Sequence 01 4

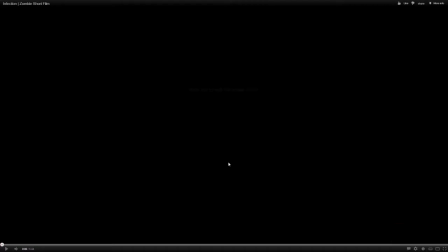0:02 Okay. 3, 2. Hello, I'm Michael.
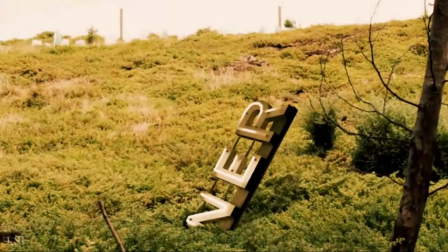0:07 Hi, I'm Liam, and this is our deconstruction of the short film Infection.
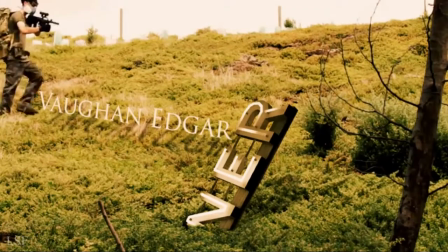0:13 This is just a small, no-budget little film made by someone on YouTube, and it's got quite nice effects and looks quite decent.
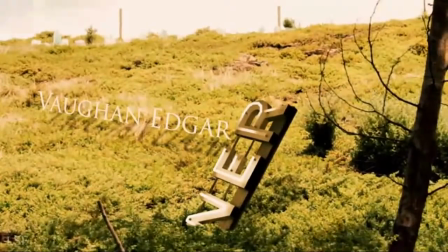0:19 Like as you can see, that NER sign, it's probably not been there in the original shot. It's been added in afterwards.
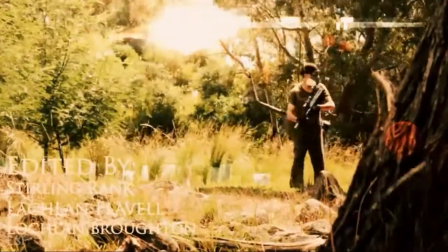0:26 Also, this shot, I don't know, it seems really bright. I don't really quite like the look of this shot.
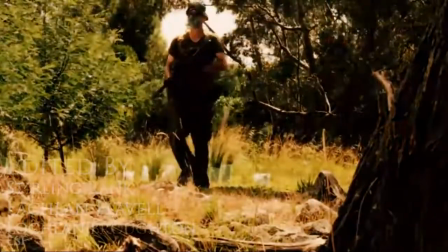0:33 Yeah, the contrast's not very good, but when he does walk in front of the sun here, it's like It does dim, it dims, yeah. which is quite a cool effect.
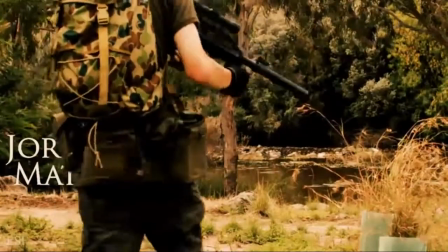0:40 I'll give him. There was text there before, but you couldn't see it because of the bright background, which is a bit dodgy. But I do like how he walks in front here and the text appears.
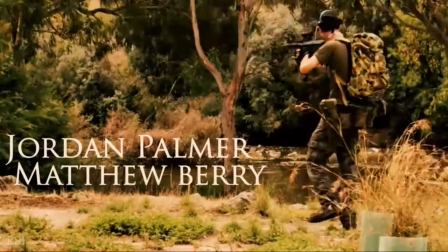0:48 That's quite cool. Yeah, it's quite a good effect. Quite a nice effect.
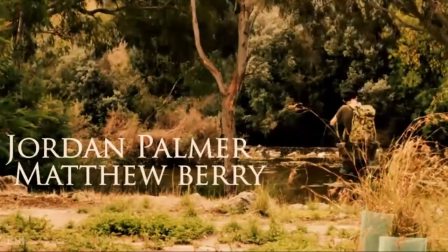0:51 The location he's got seems quite nice as well, like the river and stuff, and it's next to no roads or anything, you know.
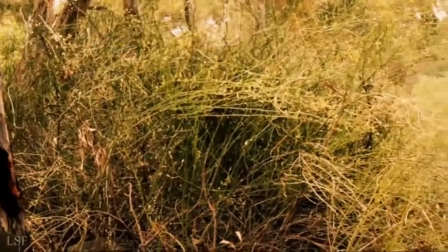0:58 Oh yeah, there's also blood on the tree, but it looks like quite a bad effect. I'd see what they're trying to do, but they could probably have done that a bit better.
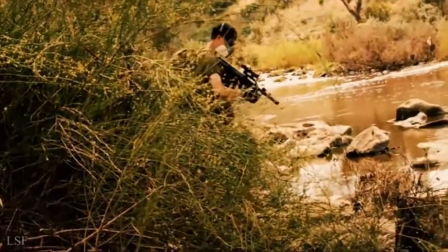1:05 Yeah, they're just trying to imply that it's like there's zombies nearby, maybe, or something. I don't know.
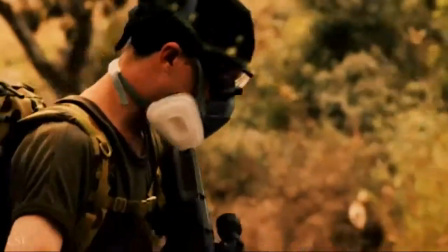1:10 Yeah, it's like apocalyptic landscape. Yeah, I like his props and his like his gun and stuff.
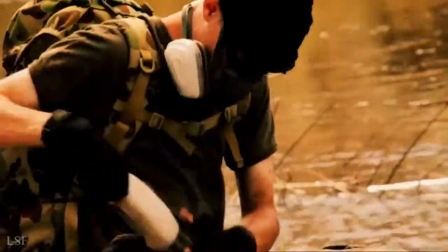1:17 It looks quite realistic, and his respirator and his goggles just kind of reinforces the fact that there's a infection outbreak and stuff.
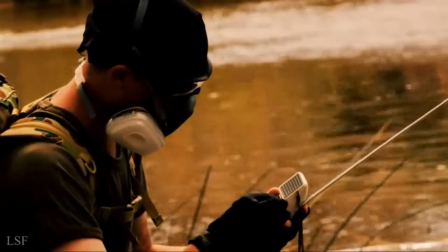1:25 Also, yeah, his sound effects here of like distorted muffled sound shows like after the apocalypse he can't communicate with anyone, so it's quite well done.
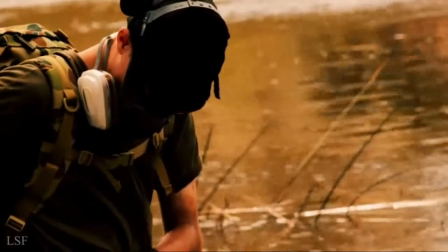1:34 And also his overall overall costume, how he's dressed is quite good. He's like shows that he knows how to survive.
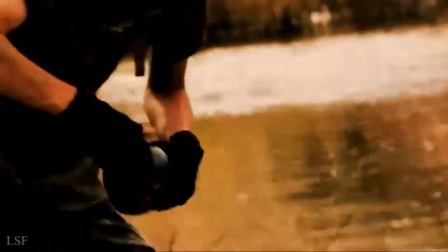1:39 That's why he's still alive. Yeah.
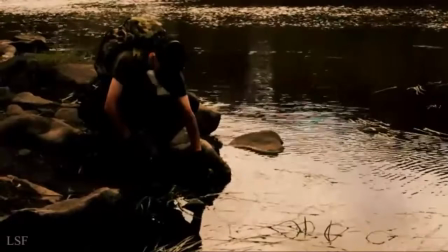1:44 Yeah, and it's just shown that there's obviously not really much fresh water, so he has to collect it from a river and stuff in his canteen.
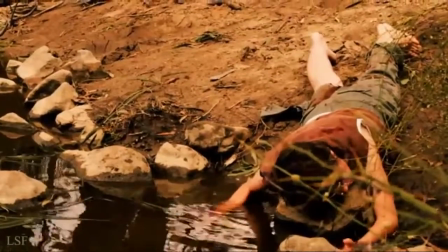1:51 But then he realizes that there's a zombie there, so he probably shouldn't really drink the water. Yeah, that's probably a flaw in the story.
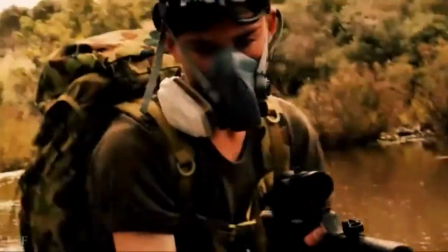1:57 You shouldn't be drinking infected water like that. Yeah.
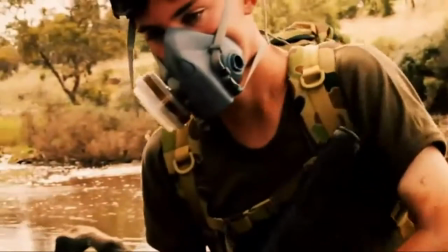2:02 But that effect is really good. I like that. Yeah, it did look quite good. It's over and done with quickly, so that was well done.
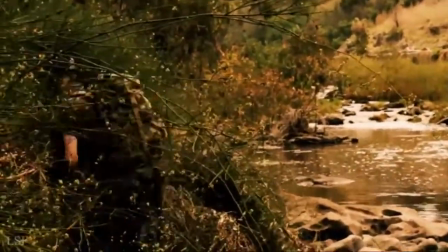2:09 The blood splat on the rock and stuff was quite realistic.
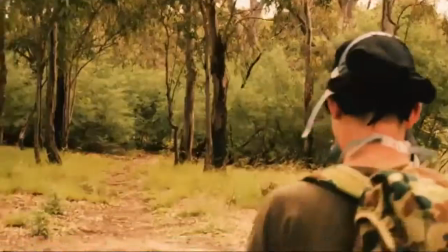2:16 the 28 there's a 28 Days Later soundtrack on in the background as well, which I like.
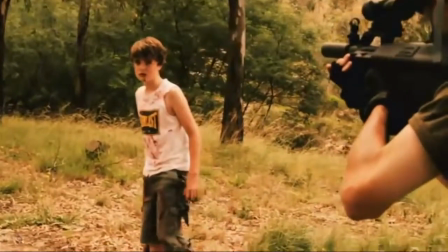2:21 Yeah, I don't really like that. I think it's a bit overused. Big budget like zombie film, and it's on this like small short film.
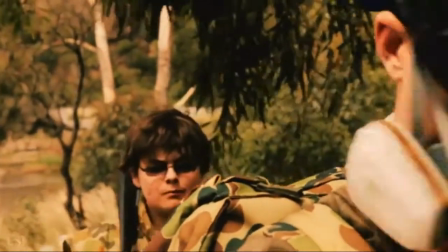2:28 It's not really doesn't really do it any justice, to be honest. It's like comparing really.
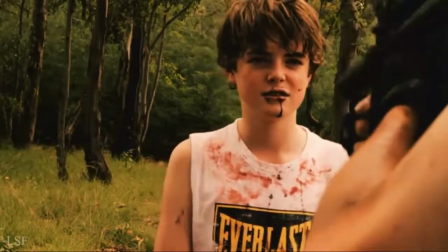2:33 Also, I think the fact that he's been surrounded by a bunch of kids and he's got a massive gun is a bit weird.
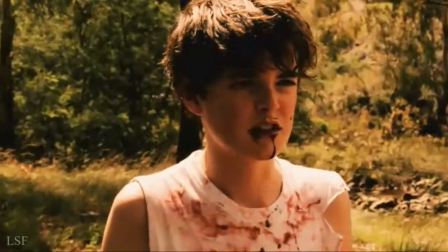2:39 You think you would be able to overpower them? Yeah. And also, on the actual film, it's quite difficult to hear the dialogue, so Richard S. could have used a better microphone.
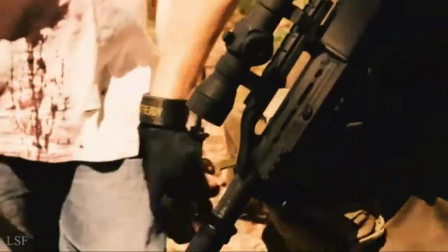2:47 The audio isn't that great because the song overpowers it, really. You want like a good even match, really.
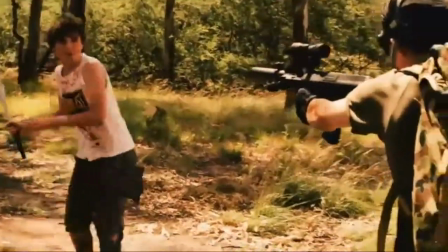2:55 Yeah, the action in that bit's a bit too fast. You can't really tell what's going on. But it does look quite good. And I do like the slow motion bit here.
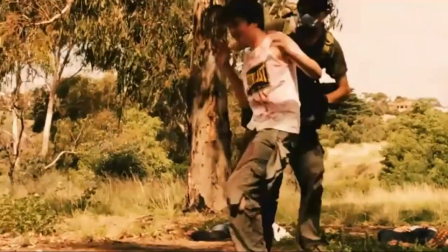3:00 It's pretty good. Yeah. It's an interesting effect. Yeah.
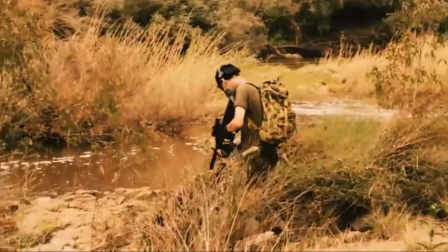3:07 I think that was a bit over the top, to be honest. Yeah. And the fact that he just kind of walks away and like nothing's happened.
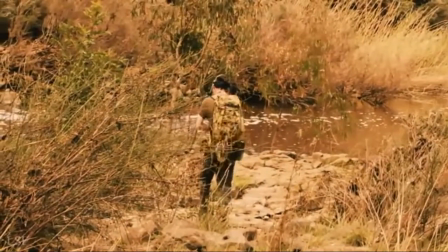3:13 It's a bit weird. What I've gathered from it so far is that there's not really much of a like a storyline.
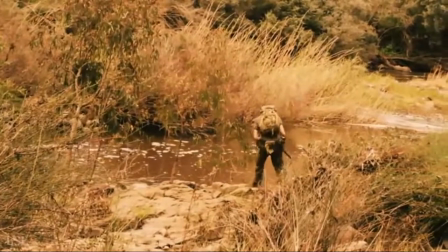3:20 It's just kind of he's just a survivor, and there's not really much. Yeah, it's just like simply about someone like run, gun, and survive, and it doesn't really show you anything about him.
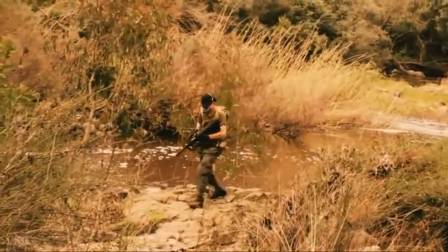3:29 It's just I think it's just kind of made not with the intention of being like a story. It's more of just be watched for effects and things.
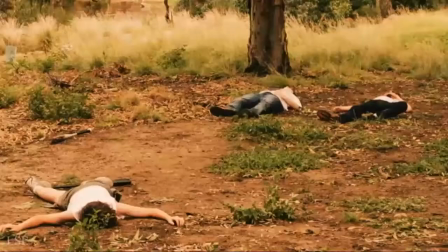3:35 Yeah, they do have the shots are quite decent as well. There's some of them are well framed.
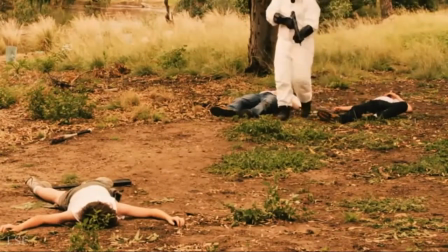3:42 Yeah, and I think this is a bit weird as well. This random man in a suit comes walking in.
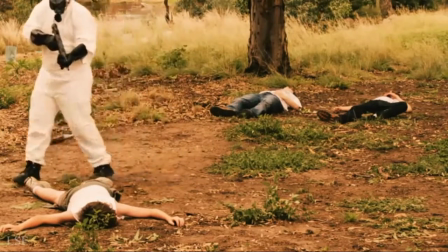3:47 With also a gun, and he's got like some dishes gloves on. Yeah, it looks it's obvious what they're trying to do, but it just looks a bit naff.
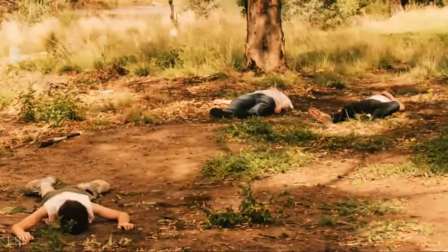3:56 Yeah. And then there was a fade there in part of the cut to show time passing and stuff.
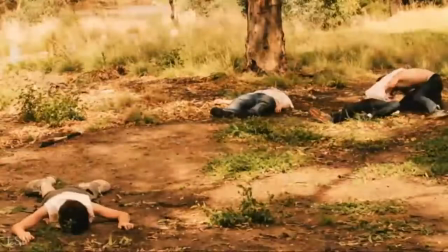4:04 Alright, yeah. Alright, now there's one of the zombies. It was quite well acted.